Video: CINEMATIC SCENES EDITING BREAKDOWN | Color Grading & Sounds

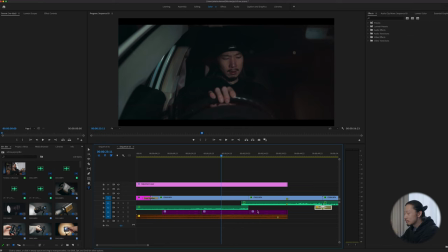1001s
So actually the structure is very simple. I didn't use a bunch of sound effect. Instead of it, I used the actual audio from the camera as the environment sound. So first thing I did was to add the black bars on top and bottom.
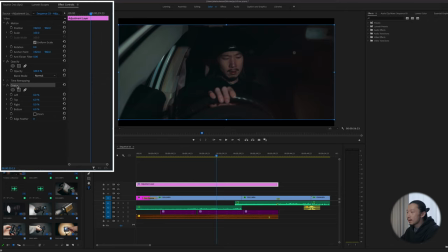1017s
So basically, just using this crop effect and add 60% on top and bottom. If your timeline is normal, like 3840 by 2160 4K or 1920 1080p, just add 10 to 12%.
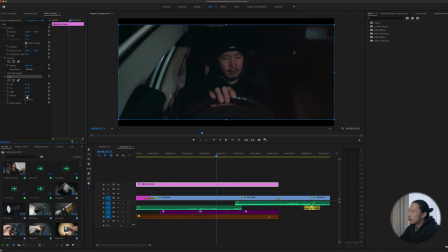1035s
That will give you good black bars top and bottom, cinematic bars. But my timeline is 3840 by 1920, which generates originally like a black bars top and bottom. So I just did 6%. That works.
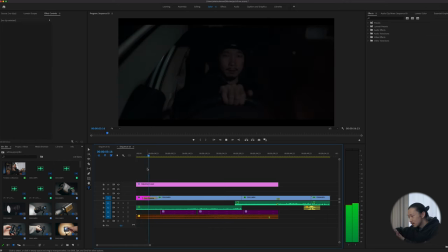1050s
So the way it started is gradually dissolving to this first scene, right?
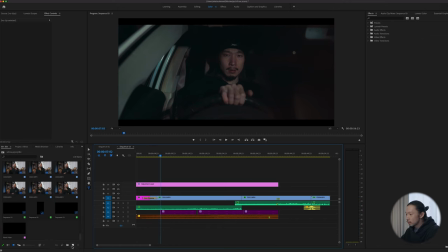1058s
The way to do this is so simple. Just create black video like this and apply it on the very beginning and add cross dissolve and adjust the length of it.
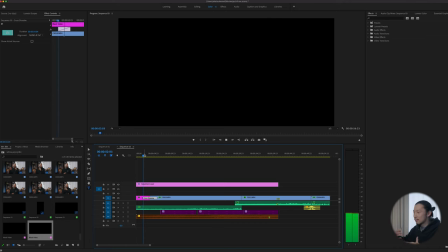1069s
That's it. Now you can get kind of a very cinematic way to open the film just like this. And to go along with this cross dissolve from this black video, I made a volume keyframe on this environment sound from the camera.
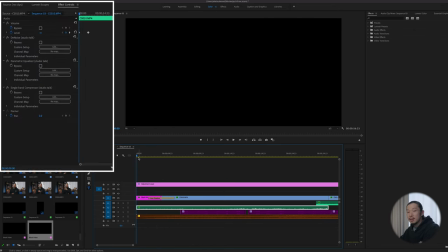1087s
So what I did is very simple. At the very beginning, I just made a one keyframe and all the way down, like it's completely silent, and moving to the point where the dissolve ends,
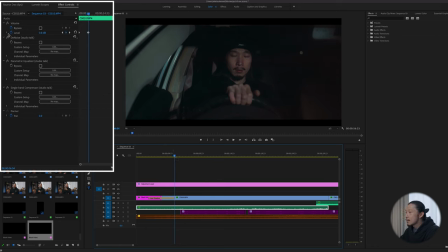1101s
which is around here, and made another keyframe zero.
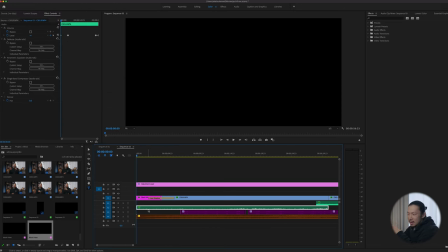1105s
So now this environment sound gradually gains volume going along with this dissolve. So just play it. Totally matched, something like this. Very simple and easy, but it's definitely useful and effective for like opening your film.
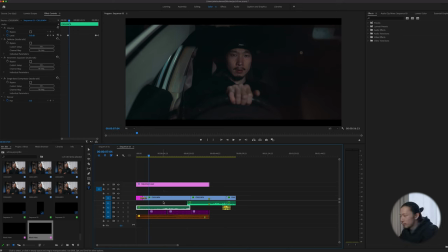1130s
So now you may have noticed already, but the audio from scene A is at track 2, but the audio of the scene B is in the track 1. And this part is crossing each other. The reason is if I go to the audio of scene B from scene A,
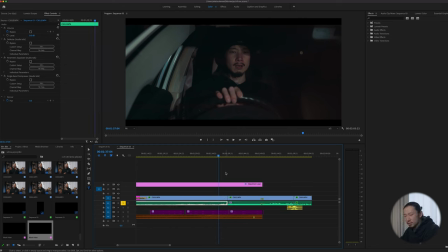1149s
there is the obvious transition noise, something like this. This sound. I don't want that. I need it to be more smoother.
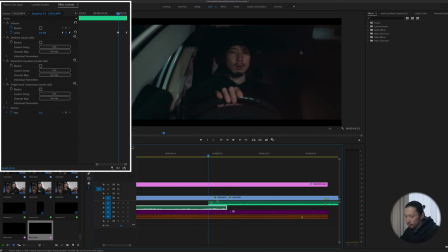1165s
So what I did was on this scene A audio, I made a one volume keyframe right before the end of clip zero, and moving to at the very last of this clip, and made another keyframe all the way down.
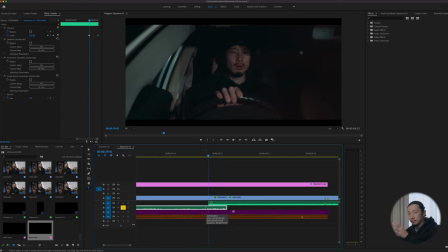1180s
It's completely silent right now. That way this scene A audio is gradually losing its volume like this. Like this. And also using this scene B audio from this point
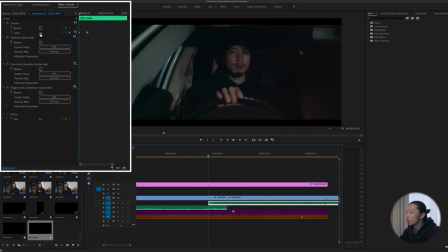1196s
and made a keyframe right here and all the way down, completely silent. And going to this crossing part, this transition point, and made another keyframe zero. So this way, this CMB audio is gradually, you know, gaining the volume. Something like this.
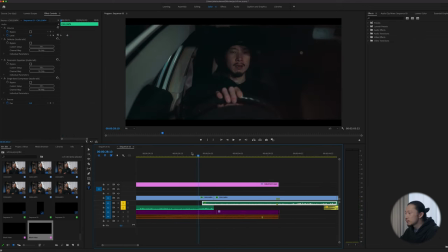1219s
Something like this. So if those two sound at the same time, something like this. Much smoother. Also, I added a couple of effects on this environment sound.
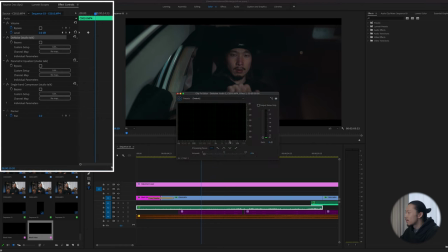1235s
First, to reduce the noise, I added the denoise, 4% like this, and also parametric EQ.